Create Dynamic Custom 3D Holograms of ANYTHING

Welcome back to the channel, everyone, and if you're new here, my name is Victor, and today I'm back with another After Effects and Cinema 4D tutorial. Today we'll be creating custom 3D holograms that you could use for like a cyberpunk-y futuristic vibe. I'm basing my effect specifically off of the No Save Point music video directed by Mike Diva.
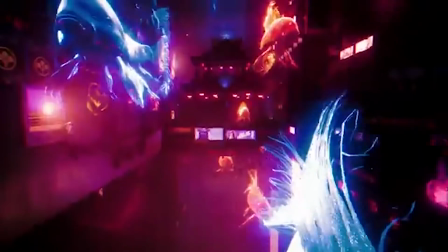There's a quick shot in there where it shows these giant fish just swimming through a city. So I decided to look on CG Trader for any free fish 3D objects that look good, and it was a bonus if they were already animated.
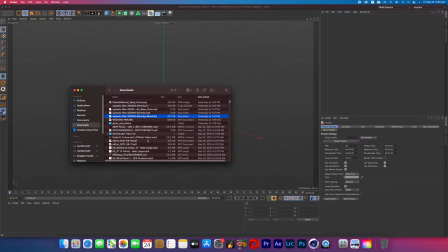So I downloaded a free shark 3D object from CG Trader and then opened it up in Cinema 4D, but unfortunately it said it was animated.
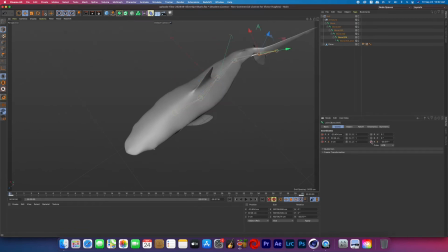No animation came through, so I just added a quick animation, but I won't be showing that in this tutorial.
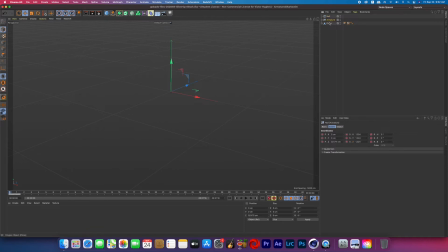So the first thing that I did was throw my animated 3D object into a new null object, because if I want to keyframe this later to show movement, I don't want to mess with the animation by adding in keyframes. So if you just keyframe that null, the animation that's on the original 3D object should not be affected.
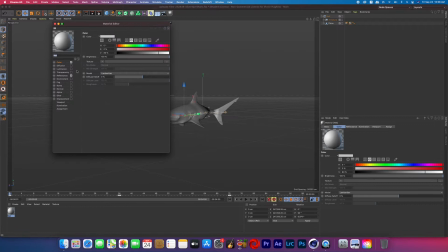So I double click down below to create a new material, and this 3D object only came with a base color and a normal.
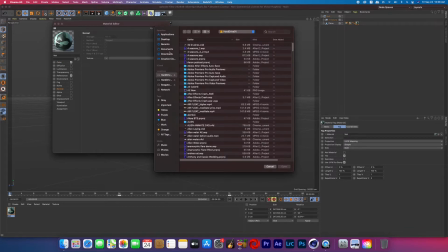So I added those two to the color and the normal and made sure to check on those boxes so that they're actually affecting it, and then added that material to the shark layer. Now I'm planning on adding this 3D shark to a stationary scene, but if you have a moving scene, you would want to 3D camera track that in After Effects so you could put that camera data into Cinema 4D.
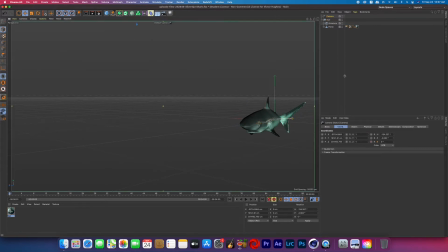But since mine's stationary, I am just going to create a camera and place it where I want it to be in relevance to my plate. So I knew I wanted the camera to be at a lower angle so that the sharks could swim over it.
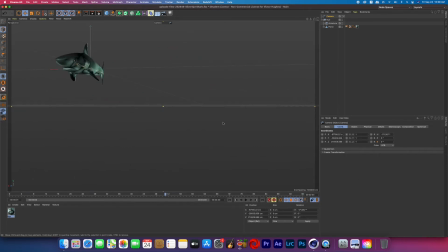So I created a new camera and then repositioned the camera to be at that low down angle exactly how I wanted it.
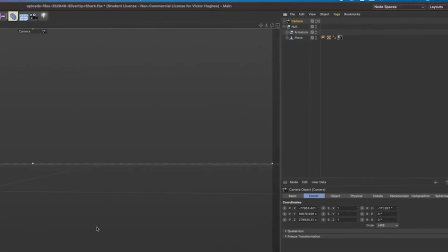And if you're new to Cinema 4D, you just click that little box icon that's right next to the camera, and that will put you in the camera's view. And then if you want out of it, you just unclick it.
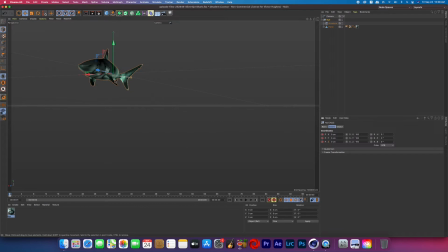So now we're going to keyframe that null that the shark is in so that the shark moves past the camera, because it's already animated to move like a fish, but it's stationary while it's moving. So we are now keyframing that null so that it moves past the camera.
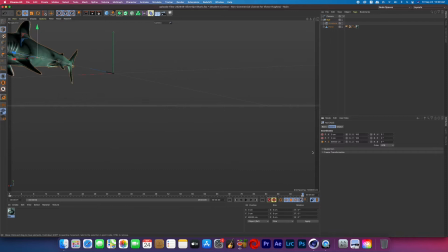So I turned on the position keyframes, moved the null past the camera, and then hit the keyframe button at the end of the timeline to set another keyframe. Now Cinema 4D always keyframes by default by putting an easy ease onto any of the motion, and I didn't want that.
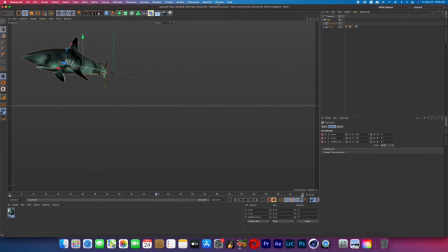I just wanted a consistent swimming motion. So what I did was I went to window timeline dope sheet,
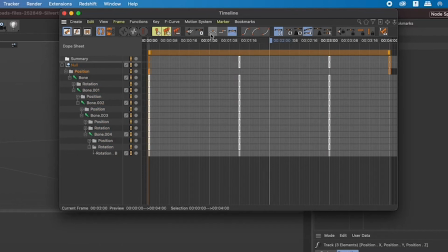and now we can find the position keyframes and change it to line instead of the Bezier curve setting.
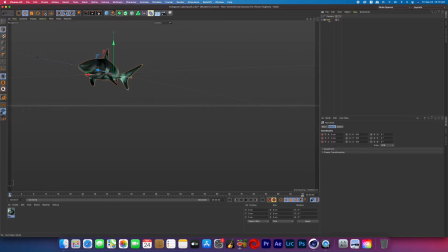All right, now we're gonna duplicate that shark layer. So hold command, click the null, and then drag down, and that will duplicate that shark. So again, we're gonna create a new null object and make that duplicated layer a child of that null.
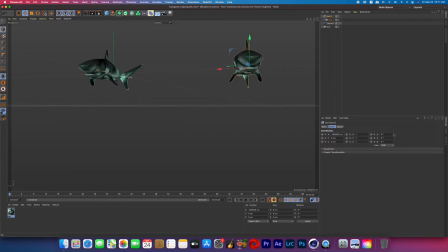So that way we can move the shark over. So now we see the two sharks, but the animation that we just created isn't messed up. All right, now that the sharks are set up, this is a good time to go into your render settings if you haven't already. We're gonna change the file type to PNG and then click the box that says alpha channel. This will allow us to render our scene, and only the sharks will show up and everything else will be transparent, so that when we add it to After Effects, it's just going to have our sharks on it. All right, so now the last thing we're gonna do is light the scene.
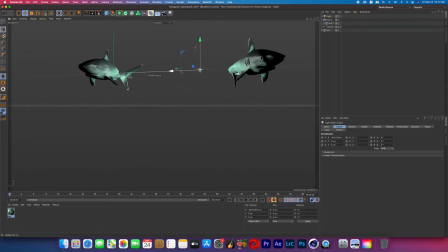So I just added a basic light and moved it above the sharks in the scene, and then duplicated that light and moved it below the sharks. So now they look evenly lit. I wanted that even lighting just because we're gonna be making it look like a hologram. I didn't want any crazy shadows.
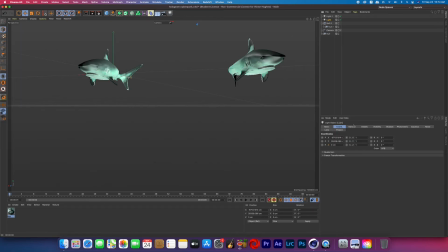And I knew I wanted to turn my hologram pink, so in the general tab of the light settings, I changed the color of the light to pink.
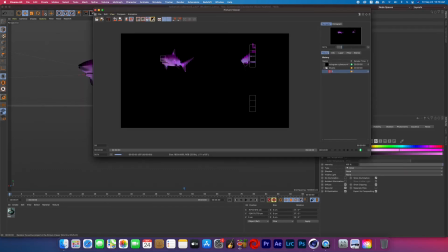Now go ahead and render your Cinema 4D project and then open up After Effects.